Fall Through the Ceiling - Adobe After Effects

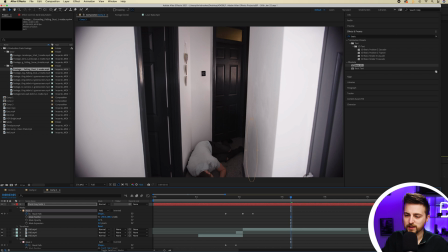(8:19)
And then I can just increase the feathering even more and decrease the opacity. And there you go, that feels a lot more believable. Before we carry on with this video, I first just want to take a very quick break to talk about the Brooker Films Skillshare courses.
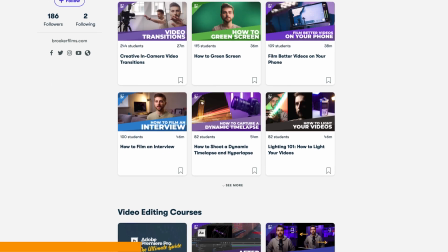(8:37)
Now, over on Skillshare, I have a variety of courses, including an introduction to Adobe After Effects.
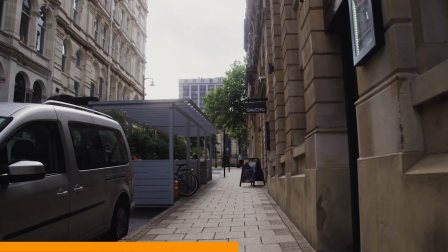(8:43)
I also have an in-camera video transitions course, a stop motion course, green screen course, and so much more. So if you're interested in learning more about the world of filmmaking, then click one of the links in the description below. Now, back to the video. Now, if I really wanted to add another layer of drama onto this, then I could use some stock footage of some debris falling or falling debris.
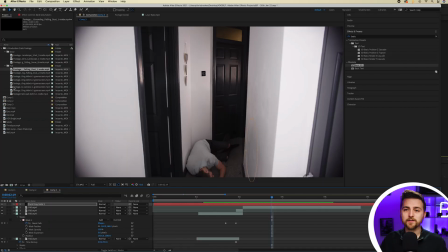(9:05)
And that is exactly what I'm going to do here. So I've downloaded some stock footage from Production Crate.
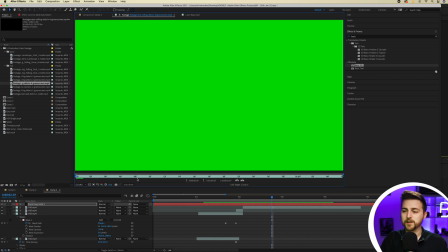(9:11)
As you can see, I've just got falling debris on green screen layers. So I've just got some rocks.
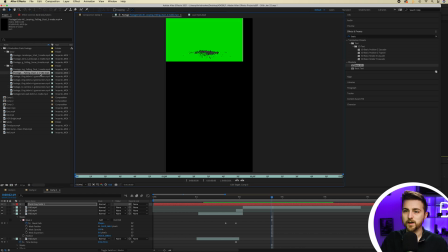(9:18)
I've got some other debris here. So I've got some dust falling down.
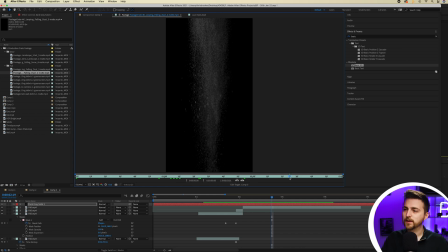(9:23)
This could look really nice because it could look like the plasterboard has shattered. And I'm essentially just going to drop these on top of the footage.
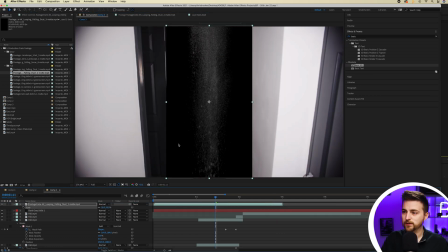(9:30)
I'll just pull the scale of this down and then move that to where it should be on the screen.
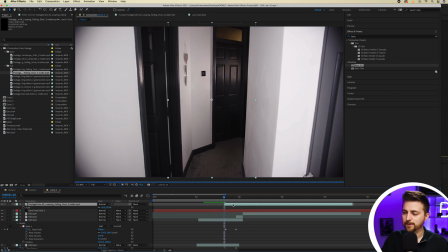(9:36)
Then I'll just push it over so that the timing works. So probably be about here. Then I can just go mode screen to get rid of the black. And that works perfectly. You can see though, this clip starts instantly.
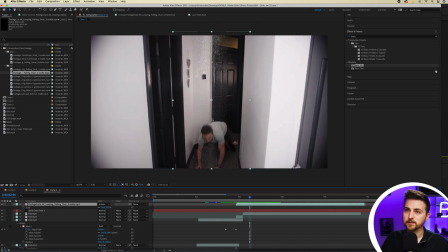(9:53)
So I need to carry this down. So if I just go a few frames to the right, I just create a rectangle mask around that video. Go into mask one, create a brand new keyframe on the mask path, and I'll just move that mask all the way up so that this animates down with us.
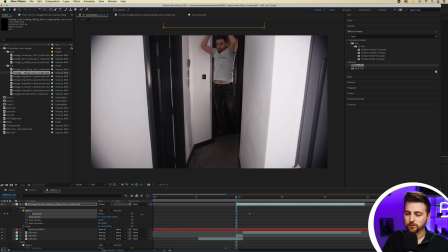(10:09)
And again, we'll just go into the feathering and we'll increase the feathering all the way up to around 300. So that now comes down with us. Of course, that feels a little bit late, so we're just going to pull that over to the left. The timing of these stock footage elements, by the way, are the make or break. If they're off by even a frame or two, they could look completely fake.
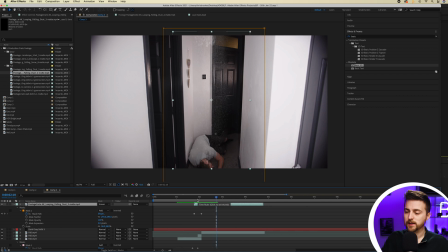(10:32)
So it just takes a little bit of playing around to find the right point. And once you feel like you've found that, you should have a really good looking effect.
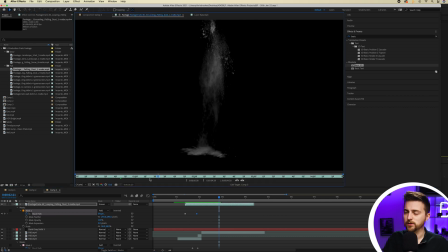(10:39)
Now I can go to another dust layer. Let's see what this one looks like. Now this one looks good because we're getting the impact on the floor.
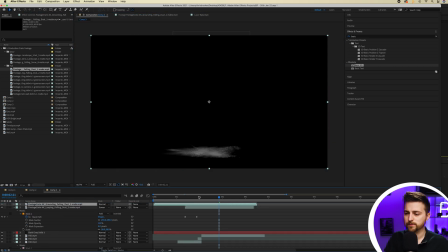(10:46)
We're seeing that dust settling on the floor. So I'm going to drop this on the top. Make sure the timing works out again, and then I'll go screen.
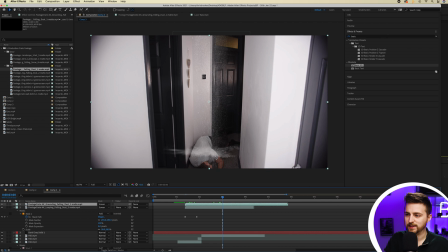(10:53)
And as you can see, that's not lining up to the floor. So I'm just gonna have to move this shot over to the point where it matches where I need this to go. So somewhere around here. But now you can see it's just going to appear there. So I'm just going to stretch this up.
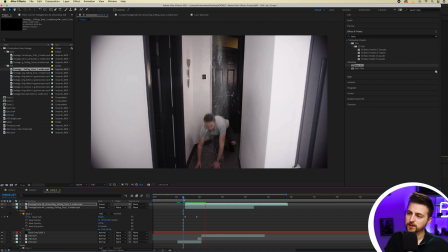(11:14)
And when we play this back, you can see we're getting that coming through really nicely. I'm just going to shove this over to the right a little bit, and then the layer below can go over to the left, just so that we make a bit of a thicker cloud. And that now looks pretty realistic. Of course, though, there's one major thing missing here, and that is the motion blur from myself falling. I look a little bit too sharp and it doesn't look real. So I'm just going to highlight all of the fall layers.
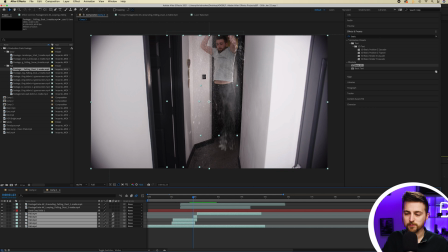(11:43)
I'm going to select toggle switches / modes to find motion blur. I'll turn that on and make sure the motion blur icon is blue. And now you'll see, as I'm falling down, I have motion blur applied, and that is just helping this to feel more realistic. To make this look even more believable though, I'm just going to add some basic handheld camera shake.
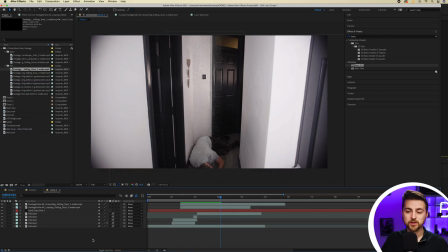(12:03)
And in order to do that, I'm just going to highlight everything.
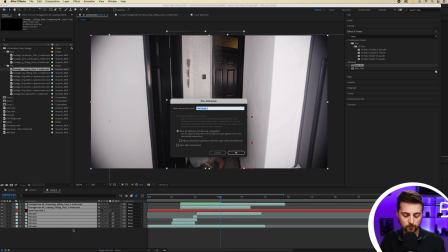(12:06)
We'll right click and select pre-compose, and we'll call this falling footage.
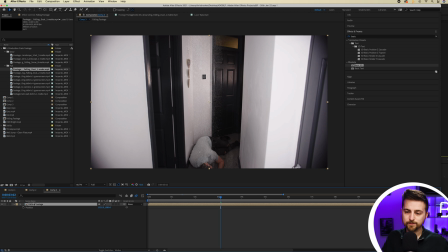(12:14)
Then from there, I'm just going to go into the position. So I'll press P. Then I'll hold option on the keyboard on Mac. I can't remember the keyboard shortcut for Windows, but I'll put it on screen now.